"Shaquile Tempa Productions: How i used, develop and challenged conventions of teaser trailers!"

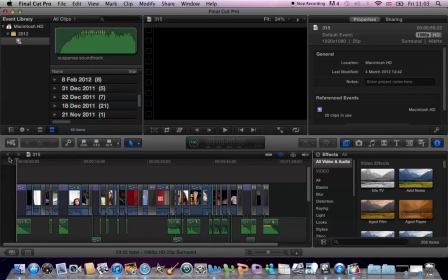Okay, so usually the setting of horror trailers are usually like in scary places. So they'll show you like scary parts of the films. So maybe in alleyways, in graveyards, woods.
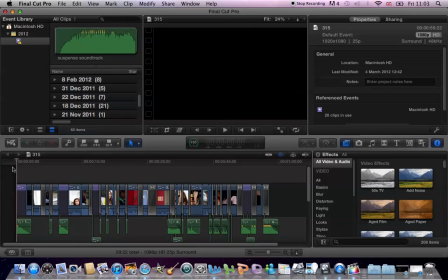A lot of the time you do get horror films in houses though, but in this specific horror trailer, we chose to use the setting of a college, a place of equilibrium. Everyday life is interrupted by disequilibrium. The antagonist, this person right here at the end, Kieran.
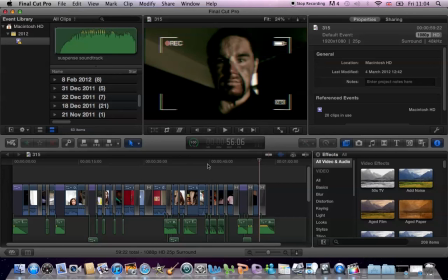So he's the person that interrupts the equilibrium in a college. And that's usually a normal convention of a horror trailer. There's always, or a horror film, there's always equilibrium. It gets interrupted by the antagonist. So yeah, and this adds to the idea of the trailer being realistic, as the college is a realistic setting.
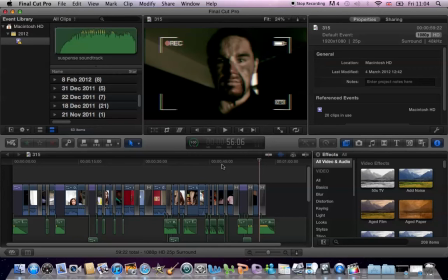So that's a good way that we used, or you could say we challenged the convention, because usually it's in a scary place,
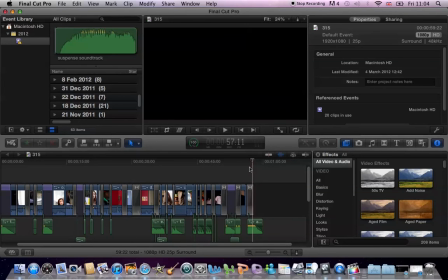but this is in a quite usual place of education. Okay, so icon.
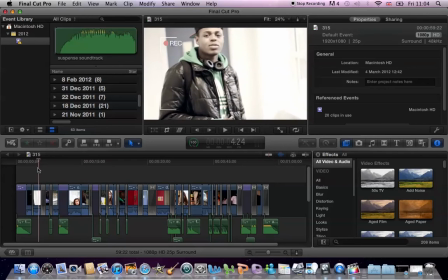So in this horror teaser trailer, we don't usually use an icon, a specific icon. But if you see most of these clips, we've got these recording settings in the corners.
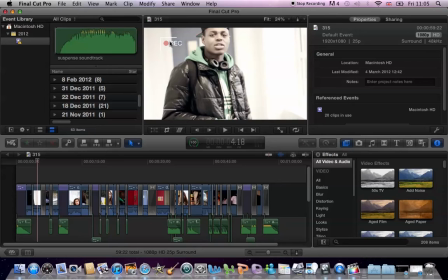So the icon that we tried to go for isn't really revealed in this horror teaser trailer, but it's implied in the horror teaser trailer.
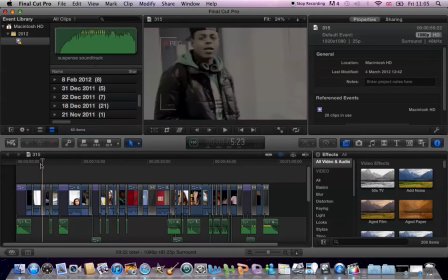So the icon that we want to imply is the camera. Now we've used these camera features, as I said, in the corners,
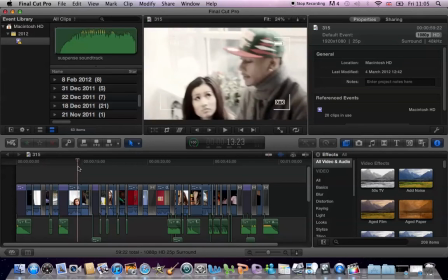and these are used in a lot of the clips in this horror teaser trailer.
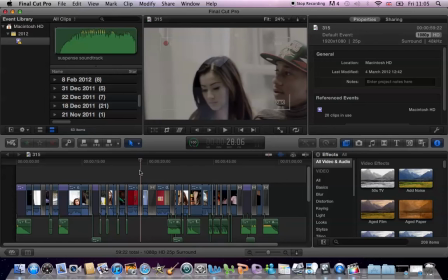And when you see the poster front cover,
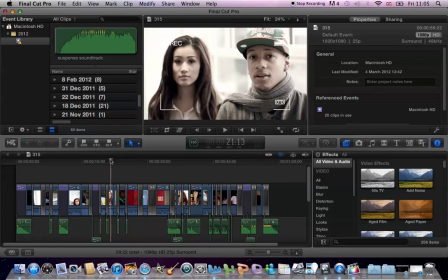you'll see that the icon is in fact a camera.
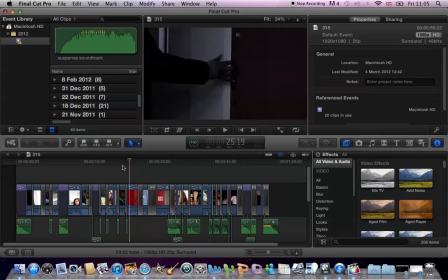And because we have done this very smart, what we chose to do is we chose to use the recording features as a way to imply the antagonists, because if you see at the end,
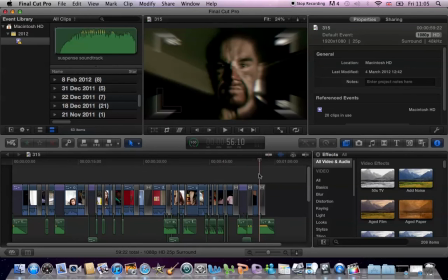the antagonist also has recording features around his face.
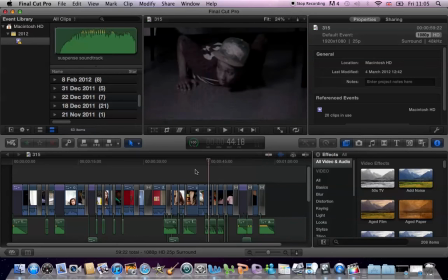So this implies that this is the antagonist here, the same person that's been filming them, but that's up to you to find out.
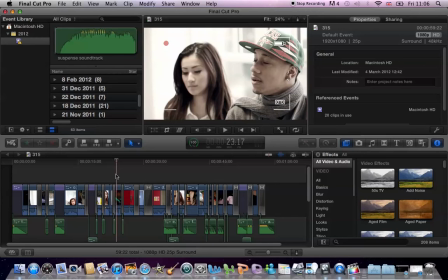But yeah, that's how we made it realistic, and we used the icon. So basically a camera, but you'll see more about the camera when you see the poster. But yeah, and this recording feature was inspired by two films.
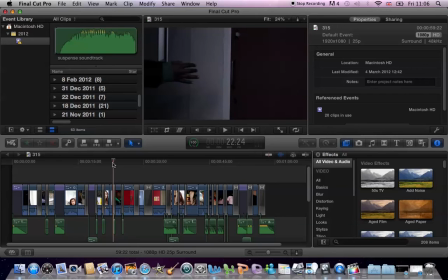One film was Paranormal Activity, where they also use a realistic camcorder, and that's how they shoot their film.
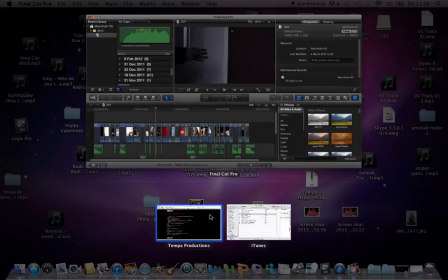Also by another film called Wreck. And Wreck film, they used the exact same feature that we've used here.
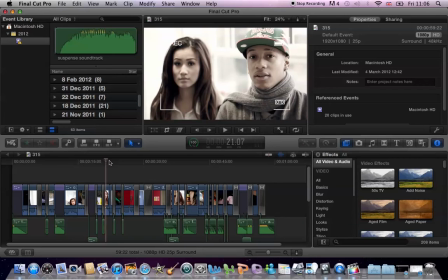So you could say that we've used conventions of different horror teasers.
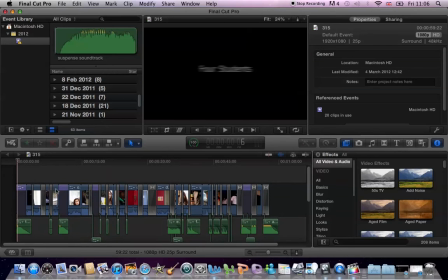Okay, so style of editing. Let me play you 10 seconds of the clip. Bear in mind that this is the first draft.
Oh shit!
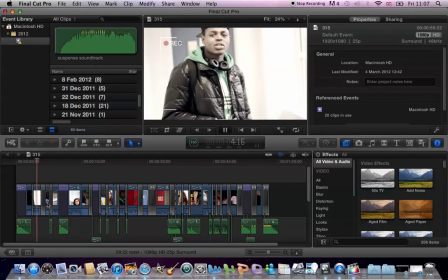Oh shit, it's coming! Where do you think it's the best shoot? Down by the old school. It's coming!
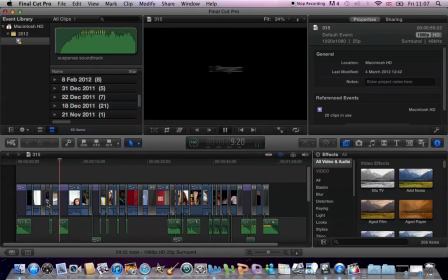I see a bit bad. So if you see here, what I chose to do, we chose to use montage editing. And I chose to use montage editing because this style of editing adds dramatic effect.
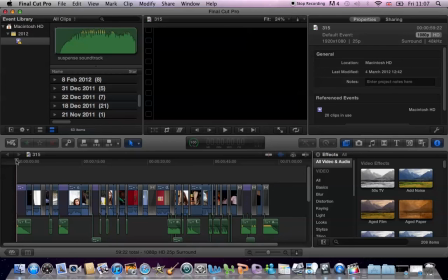It prevents the storyline from being revealed and creates suspense, encourages the audience to want to see the film.
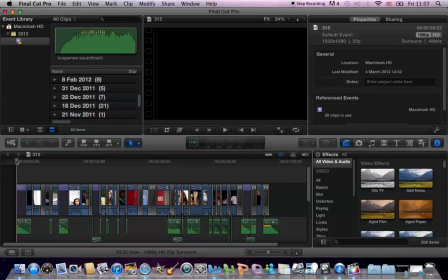So if I justify this in more detail, here, as I showed you before, we start off with the title For Students, and this just tells you about what you should expect to see in this For Students.
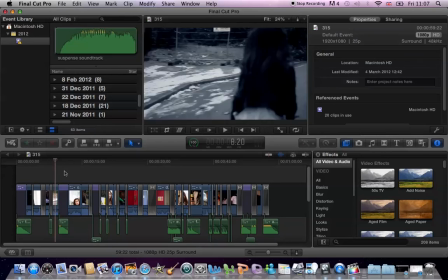So if you realize in the story there's only 3 students that are revealed and one's holding the camera,
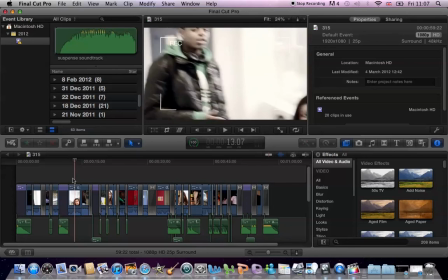as I said, so this implies that one of the students is the antagonist, but I won't give you too much away.
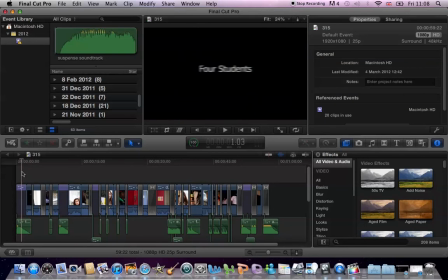So we've got 4 students, and then we've got running. This is one of the action scenes, so this scene should be like near the middle of the film, and then we've skipped to another part of the film,
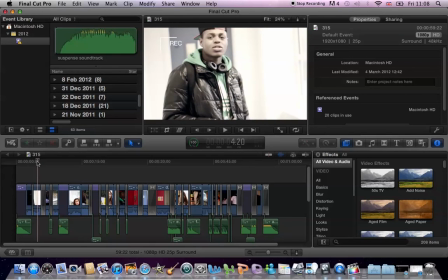and this is the college part of the film, and this happens right after the students have found out what project they're doing, and here they're planning where they want to film.
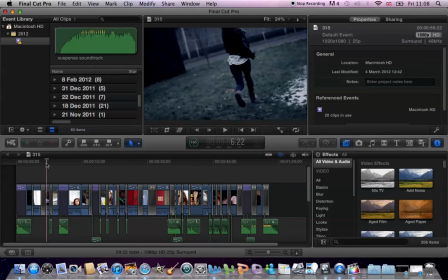Then after this clip, it goes straight to another running scene of the same one before,
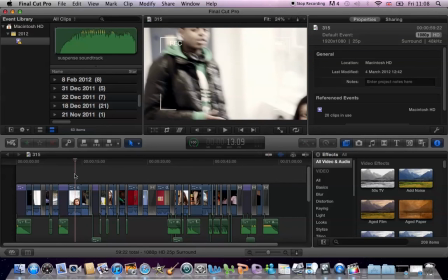then it skips and then goes back. So here we've used montage editing 2 different times. We put it into one for dramatic effect. Lastly, I want to talk to you about, let's come here.
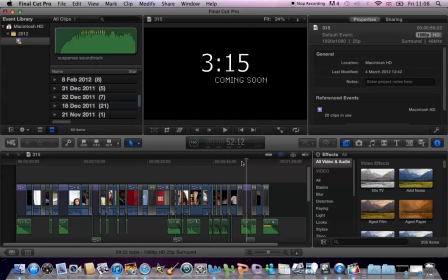Yeah, this is the last bit of the first draft of this horror teaser trailer. So usually when horror teaser trailers are released, you usually would get a release date. For example, might say January or this winter or something.
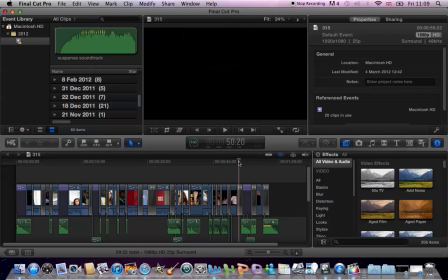So the main idea that I'm trying to get across is that horror trailers are usually released way after. I mean, horror films are usually released way after the trailer's released. So here, instead of giving you a specific release date, I've just said coming soon.
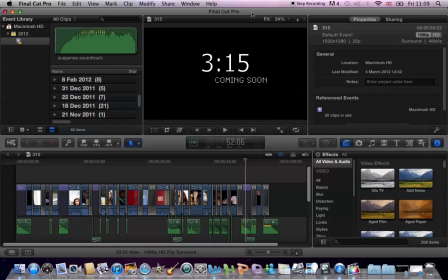And this helps for the audience to anticipate the movie and watch the teaser trailer. So thank you for listening. This is Shaquille, proudly to talk to you about how I used, developed, and challenged the conventions of horror trailers. Goodbye.